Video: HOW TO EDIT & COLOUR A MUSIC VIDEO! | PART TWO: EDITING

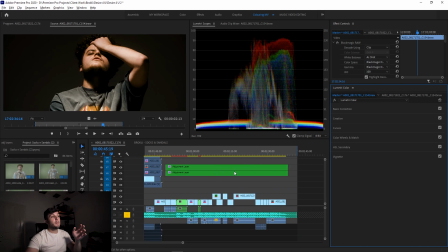984s
So let's go to, in my opinion, the coolest looking part of this whole video.
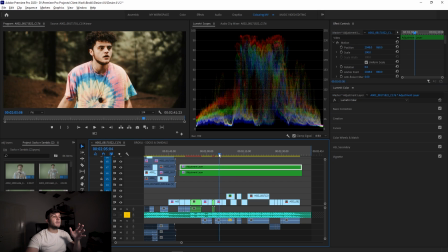990s
And that's gonna be this forest scene.
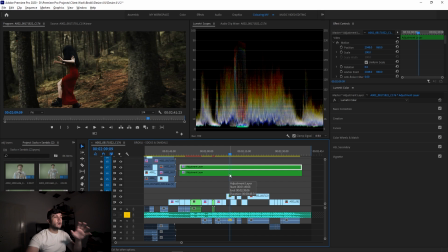994s
So here, basically, again, I did not adhere to my rule of organization, right? When it comes to coloring, guys, always be organized. When it comes to editing, it comes to life, guys, just be organized. For this section, I did use adjustment layers.
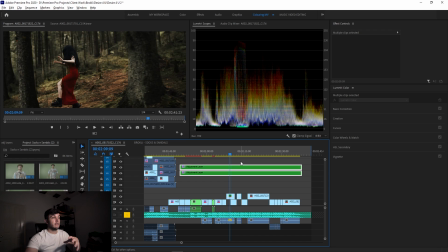1011s
They house the creative looks, the LUTs, as well as a little bit of curve adjustment as well. But those curve adjustments are for colors specifically, not for like contrast or whatever.
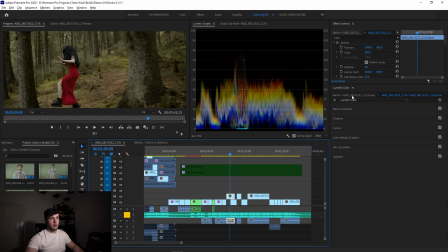1026s
I'm gonna turn those off. I'm gonna come to, right.
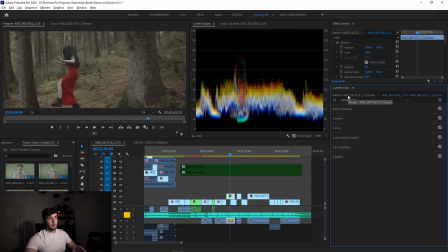1032s
So for the color correction of this clip, I did part of it in the clip itself, and then I did the other part of it in the master tab. So usually I would do the main color correction in just the master tab.
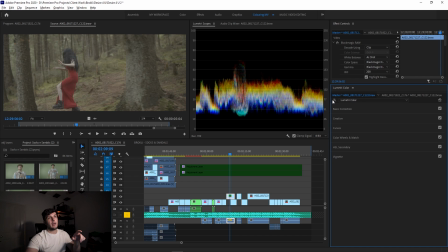1045s
I think for this particular clip, there was just a little bit of tweaking I needed to do, so I did it on the clip itself and not in the master tab, because then it would have affected another part of that clip that I think I didn't want to affect. I don't remember, this was about over 2 months ago now, but I think that's probably the reason why I did this.
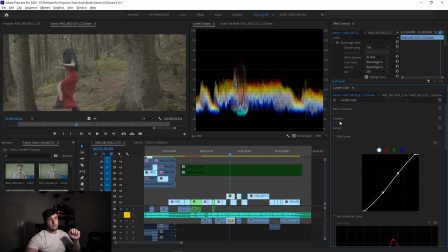1063s
So if we go to the curves for the master first part of the color correction, you can see that I've just gone ahead and done a basic, you know, white and black point adjustment, a very slight S curve.
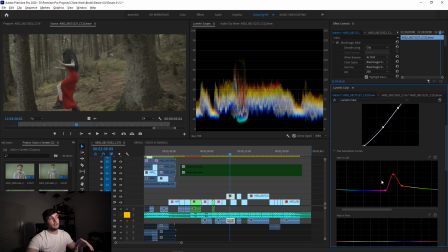1077s
However, I've also increased the saturation of red and decreased saturation of everything else to an extent. This was done because I knew the reason I had Kat wear a red dress for this section was because I wanted it to pop from the rest of what's in the shot. So having the red just pop out a bit more in terms of its saturation and then desaturating everything else, it just draws the viewer's eyes straight to Kat. It's like this big red target running across the screen. Like you're gonna notice it, you're gonna see it.
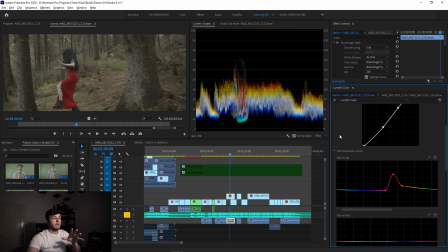1108s
So me boosting the saturation of that just kind of helped with that. And then when I go to the clips properties itself for coloring, turn it back on, again, it's just a little bit more contrast.
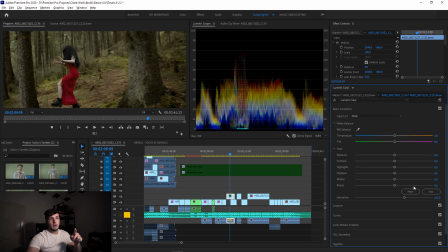1120s
And then for some reason, this is where I chose to add saturation. Again, I don't know what happened with my organization skills here. So now to the adjustment layers. Okay, these are a mixture of LUTs essentially.
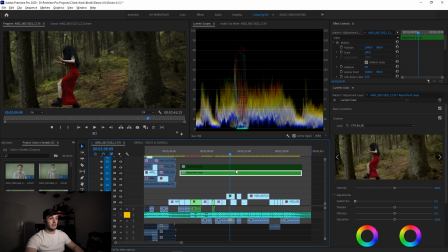1134s
So we've got Tropic Colors Style 4 at 80% intensity. Now it says 80% here. Why am I pointing? You can't see where I'm pointing. It says 80% here, but not on the intensity slider. That's because for some of their LUTs, they actually like pre-made the intensity.
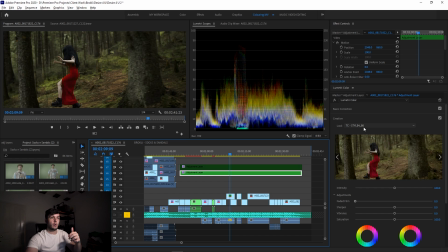1151s
So you have like style underscore 20, 40, 60, 80, and 100. So they just do it for you. It saves you a little bit of time, so you know that's appreciated.
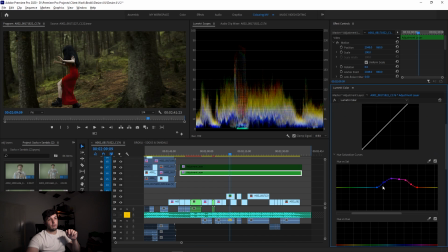1161s
And I also, on top of that, boosted the saturation of the blues and pinks and a little bit of like leaning into the reds as well,
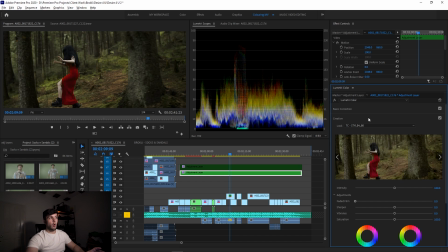1170s
just to kind of give a bit more of like that red and blue vibe. And then on top of that, another adjustment layer, and that adds the chrome LUT. That was like the main LUT used throughout most of the video. And this, as like the first LUT just
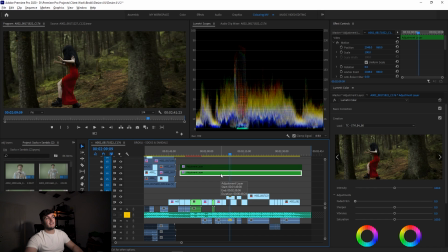1189s
makes the overall image darker and a bit like a tinge of blue in the shadows, ever so slightly. And just helps create more of like that contrasty feel that we're keeping throughout the whole video. And then adding the chrome LUT on top of that, again, it just kind of like, it desaturates things.
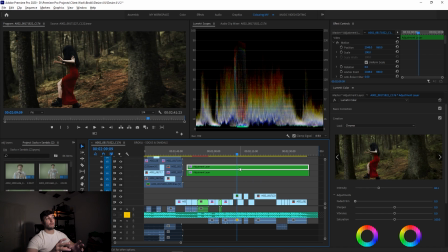1207s
It desaturates the greens, which is a key thing for this section. I really wanted to desaturate the greens and make it look not real. So color correcting, you make things go from looking not correct to looking correct and looking real. Color grading, you do whatever you want to an extent. And this is where like I pulled most of the saturation out.